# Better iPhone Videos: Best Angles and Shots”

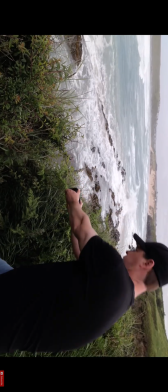(0:00)
of your smartphone videos. I'm going to show you how by making just a few simple tweaks to the way that you shoot can dramatically
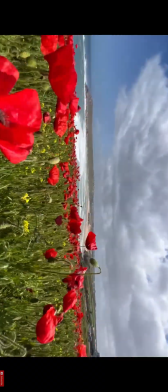(0:06)
improve the look of your footage and give you much more professional looking results. It's coming up. Hey everyone, Steve here from Learn Online Video, and today I'm at this incredible location on the Cornish coast in the southwest of England,
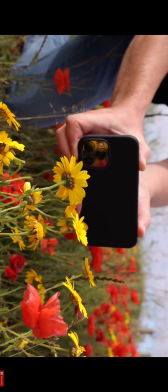(0:23)
where I'm going to be giving you 10 tips to help you improve the look of your smartphone videos.
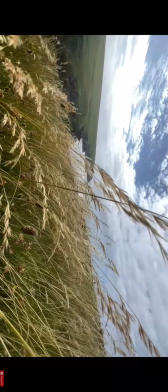(0:28)
I'm going to be giving you tips on how to shoot your footage, as well as tips on editing with music and sound effects.
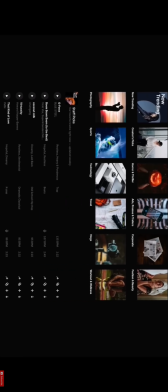(0:33)
Today's video is sponsored by Epidemic Sound. This is where I'm going to be getting all of my music and sound effects for today's video.
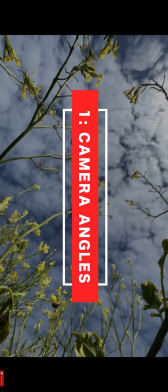(0:40)
So let's jump straight into tip number 1, camera angles. Try to avoid shooting at eye level.
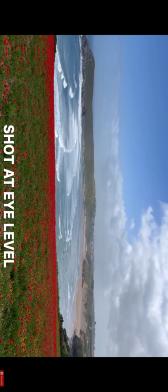(0:45)
This is the most common angle that people use, and it's not particularly exciting. So make your footage stand out by mixing up your camera angles.
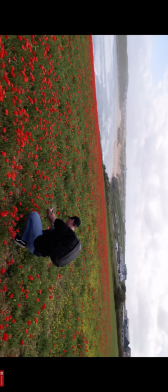(0:54)
Try lowering your camera to get it closer to the ground. This will instantly create a much more interesting perspective.
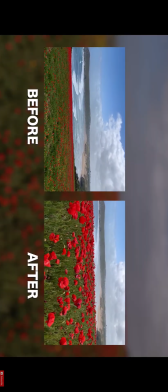(1:00)
Just look at the difference between these two shots. Try shots pointing down.
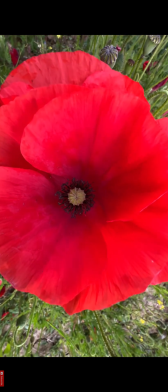(1:04)
Top-down shots are a great way to make your footage stand out. Try shots pointing up.
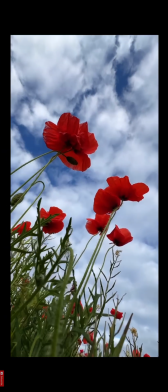(1:09)
This is an often overlooked angle that delivers incredibly dramatic results.
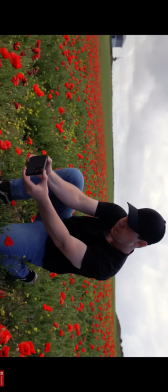(1:17)
Okay, tip number 2, camera movement. Okay, try to keep your camera movement as smooth and as steady as possible.
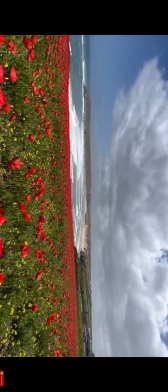(1:24)
Generally, this is going to give you the most professional look. Also, keep your movement consistent and meaningful.
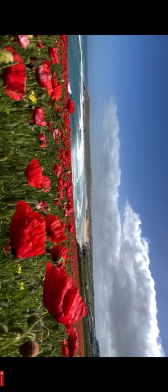(1:30)
Are you pushing your camera forward, bringing your audience into a scene?
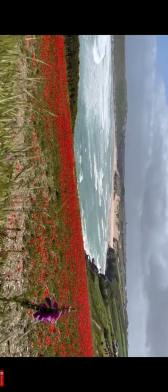(1:34)
Maybe you're lifting your camera up to reveal your location, or maybe you're pulling your camera back to end a scene.
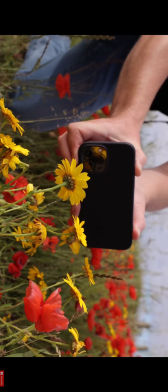(1:41)
However you move your camera, think about the story that you're trying to tell and the information that you want to give to your audience.
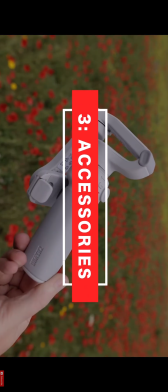(1:47)
Tip number 3, accessories. Now, if you're still struggling to get nice, smooth shots when shooting handheld, then don't worry, because there are plenty of accessories out there to help.
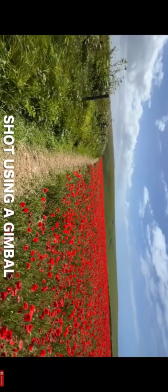(1:56)
A gimbal is a great way to easily capture nice, smooth shots. A gimbal will have modes and features that are much harder to replicate handheld.
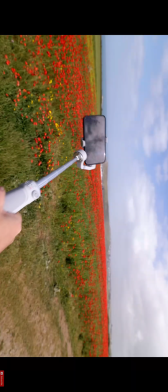(2:05)
This one, for example, has a built-in extension pole to help capture more cinematic movement.
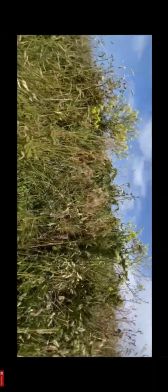(2:10)
So I'm able to replicate crane and drone shots, which really help raise the production value of my footage.
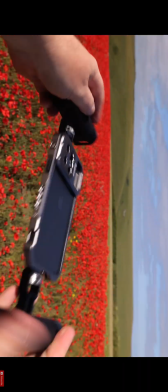(2:16)
Or if you're looking for a more handheld look, then a cage like this one here is a great option.
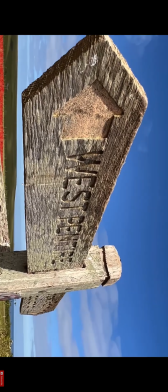(2:21)
It allows you to take your hands off your camera while shooting, plus offers the ability to add accessories like a microphone or a light.
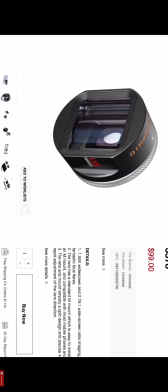(2:28)
Also, lenses and filters are another great way to level up your videos. These will help minimize glare and reflections. They'll also help enhance colors. Now, don't get me wrong, it's totally possible to capture great looking footage without all of these accessories, but quite often they come in extremely handy and they allow you to capture those shots much quicker and easier.
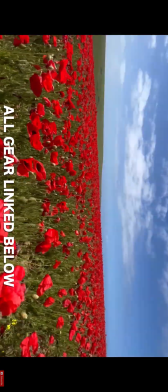(2:47)
As always, all accessories used in this video will be linked in the description below. Okay, tip number 4, slow motion. Slow motion is by far one of the best ways to make your footage stand out.
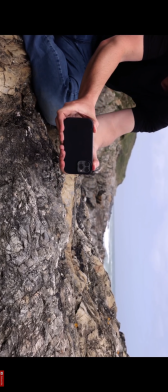(2:57)
Not only does it help smooth out your footage, particularly when shooting handheld, but it also allows your audience to take in more information.
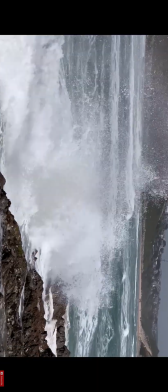(3:04)
Take these crashing waves, for example. This shot looks okay, but now let's shoot it again, this time in slow motion.
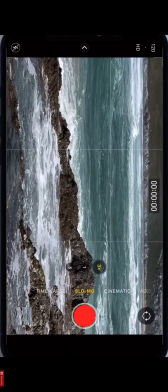(3:11)
I'm switching to 120 frames per second, and this is the result. A shot that plays at 25% speed.
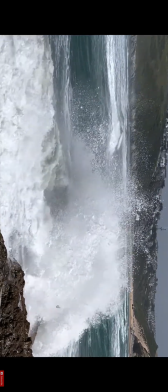(3:18)
It allows the audience to take in more information, to appreciate the shot. It makes the moment clearer and more dramatic.
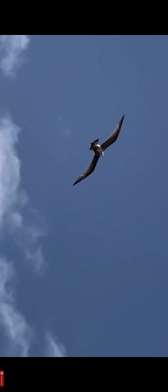(3:24)
It can also help set a mood or a tone. Plenty of creative ways that you can use slow motion to help make your footage stand out. Be sure to experiment. Okay, tip number 5, lenses. Now, depending on your phone, you may or may not have different lens options.
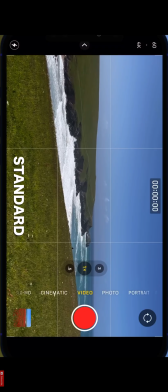(3:39)
This one, for example, has 3 lenses. We've got the standard lens. This is the lens that most people use.
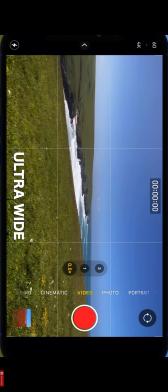(3:44)
We've got the ultra-wide lens. Now we can see even more of this landscape, and a telephoto lens.
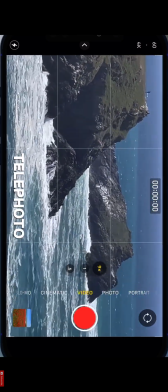(3:50)
Now we can zoom right in on this coastline and capture things we wouldn't normally see. So if you have these options, then be sure to use them. If your phone doesn't have these lenses, then go old school.
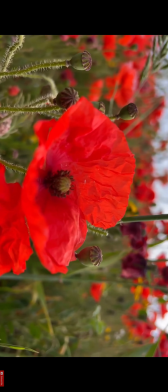(4:01)
If you want a shot closer up, then get closer. If you want a shot from further away, then just pull back.